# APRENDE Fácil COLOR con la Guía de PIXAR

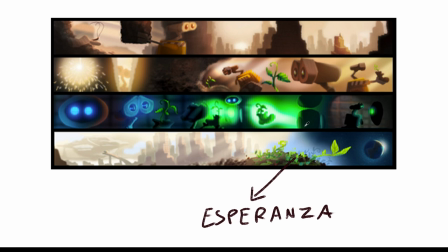433s
Representar la esperanza porque la tierra se encontraba totalmente en un desastre Y tenían que
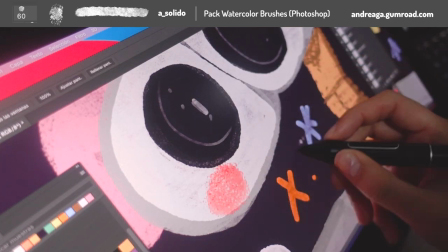437s
encontrar vida Y qué mejor representarlos como una planta Y color verde
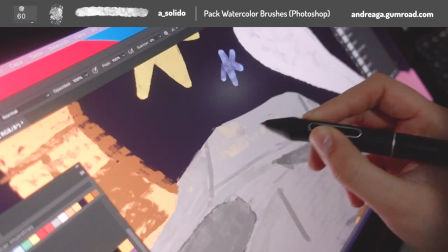442s
Por supuesto también Pixar menciona que el color puede ser subjetivo Entonces por eso como dije al principio Hay que tener bastante cuidado a la hora de colocar
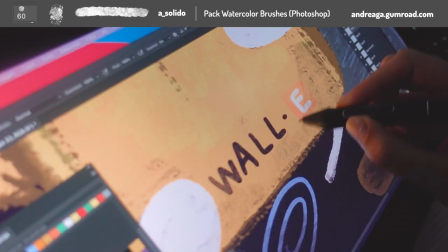451s
una paleta de colores Investigar muy muy bien de qué se trata toda esta escena Toda esta ilustración Si pasamos al amarillo podemos utilizarlo como diversión Energía,
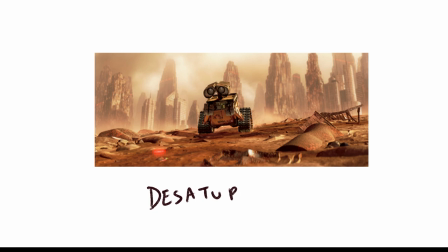461s
también fuerza pero por otro lado también puede ser algo tóxico y también peligroso en el caso de Wall-E ya recapitulando una vez más con lo que había dicho el director en las escenas monocromáticas tenían que destacar a Wall-E y que no todo se vea sin contraste tenían que destacar a Wall-E y por supuesto
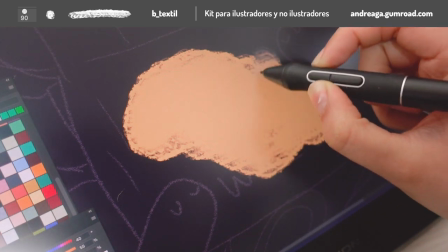479s
también se inspiraron en los tractores esos amarillos gigantes saturaron más a Wall-E
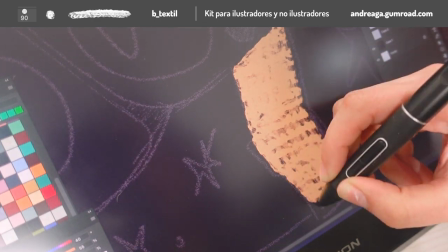484s
para diferenciarse en diferentes escenas el naranja también puede representar
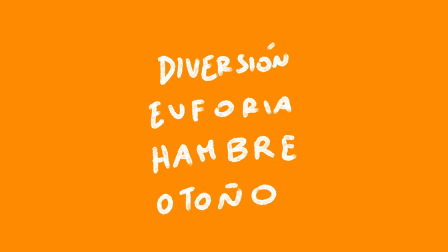488s
lo que es diversión euforia, otoño, hambre y otros.
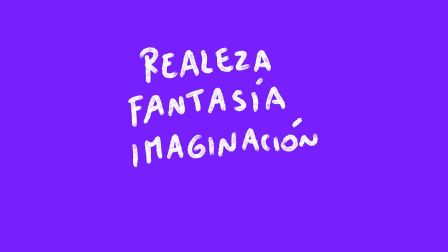493s
El morado, lo que es la realeza, espiritualidad, fantasía, magia, por ahí también en realidad y esto también lo vemos bastante en la película de Coco,
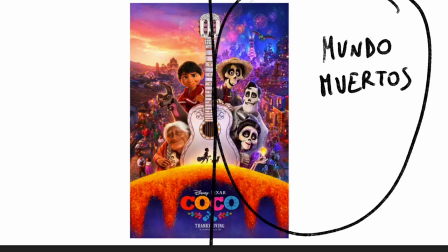502s
que básicamente en la ciudad de los muertos y en casi toda la película había bastante
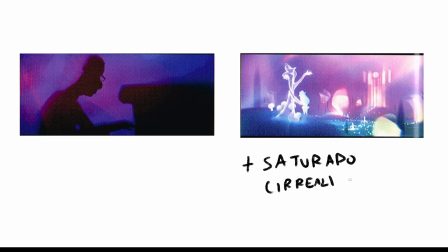507s
la paleta predominante de morados y en el soul también podemos darnos cuenta aquí para representar un poco más ese mundo digamos irreal o mágico.
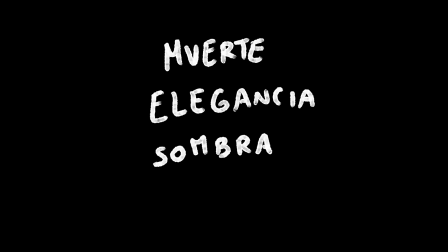516s
Luego viene el negro que también representa lo que es la muerte, Pero también puede ser elegancia, puede ser la nada,
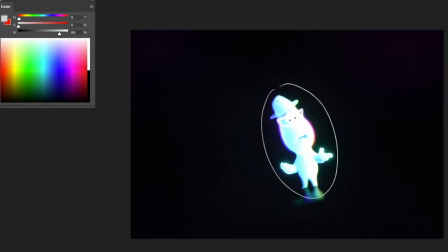522s
puede ser misterio Y básicamente aquí lo estamos viendo en Soul Tenemos aquí ciertos colores saturados Que obviamente también los colores saturados Nos pueden ayudar a representar cosas un poco más irreales El blanco,
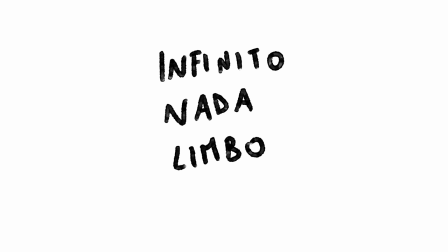533s
lo que es la paz, limpieza, infinito, nada, limbo Por otro lado,
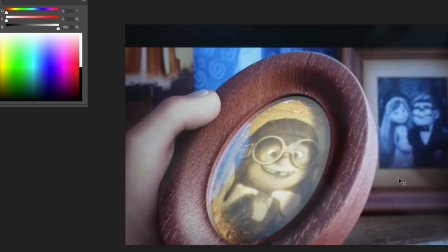538s
en Coco y en la película Tenemos escenas en blanco y negro, sepia Que nos pueden ayudar a representar lo antiguo Y por supuesto, a flashbacks Pero ahora, ¿cómo llegamos a todas estas paletas de colores para armar toda esta película? ¿O cómo empezamos toda esta investigación? Pixar lo que hace es tener un guión de color o mejor, llamado Color Script.
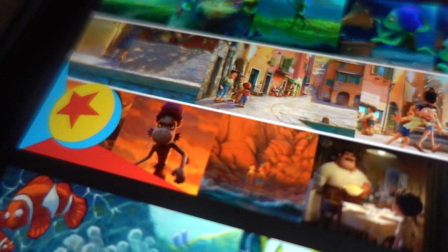561s
En YouTube o en Google podemos buscar Color Script Pixar y por supuesto te va a botar bastantes videos de lo que usa Pixar. Todas estas pinturas conceptuales determinadas por las paletas de colores. Obviamente a través del guión de color se puede ver cómo está la iluminación,
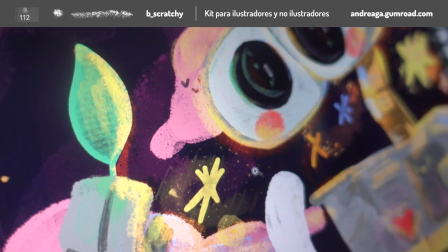578s
cómo están las escenas, si están representadas adecuadamente, qué emociones están evocando.
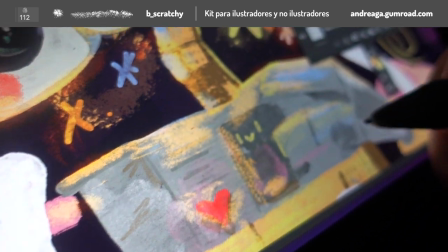583s
Entonces aquí los directores pueden darse cuenta si las escenas van a ir bien o si por ahí hay errores.
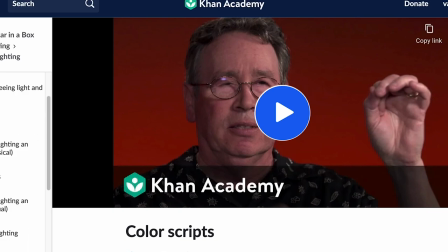589s
Por ejemplo en Khan Academy no es patrocinado, es totalmente gratis, que lo estoy dando justamente en el Twitter.